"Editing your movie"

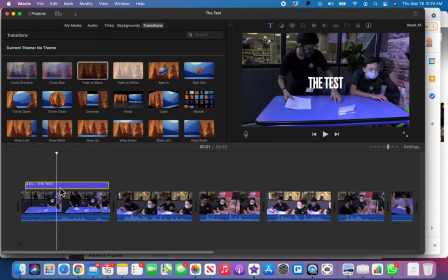[0:00]
Let's just talk about the edit here. Here's the final product. You can see that I've added a title to it called the test and I've put everything in the correct order.
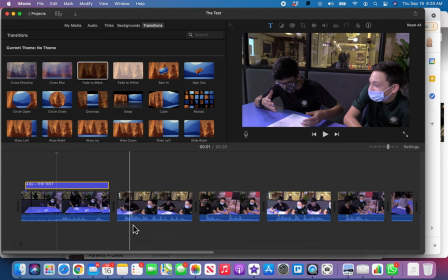[0:09]
You know below this is the final product so you'll be able to see it and I just really got to go
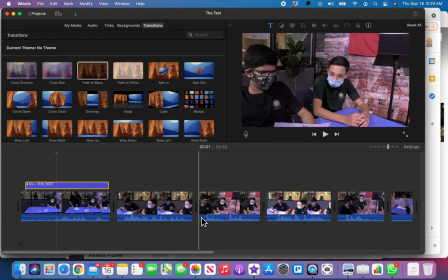[0:13]
through and make sure that it's trimmed nicely so that you don't have too much between each little cut. Obviously I shot it out of order so I had to go put it back into order following the script in the storyboard but just really make sure your audio levels are good.
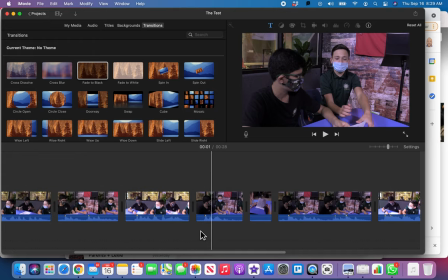[0:28]
I had to tweak a couple of audio levels that were just not quite right and so again I put a title at the beginning here and then back at the end I did a
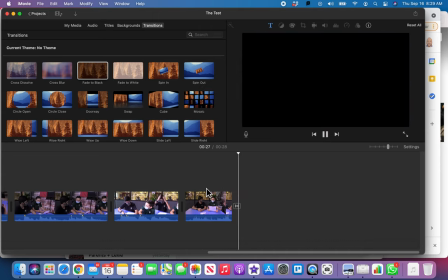[0:36]
fade to black watch this here fade to black just always tells the audience that it's over okay I could put a fade from black which is still called fade to black at the beginning and sometimes that's nice
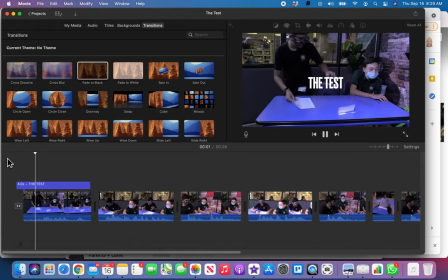[0:49]
too let's just see how that looks yeah that looks really good so yeah fade to blacks are a good way that audiences have always been trained to beginning and ends of things.
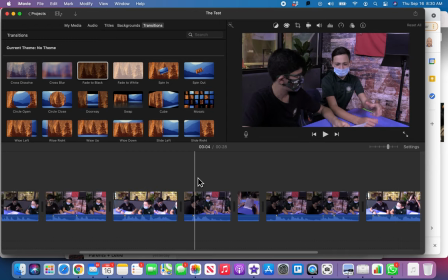[1:01]
So there's my final edit. I'm not going to go into all the intricacies of editing an iMovie, because if you're already here, you should know how to edit an iMovie.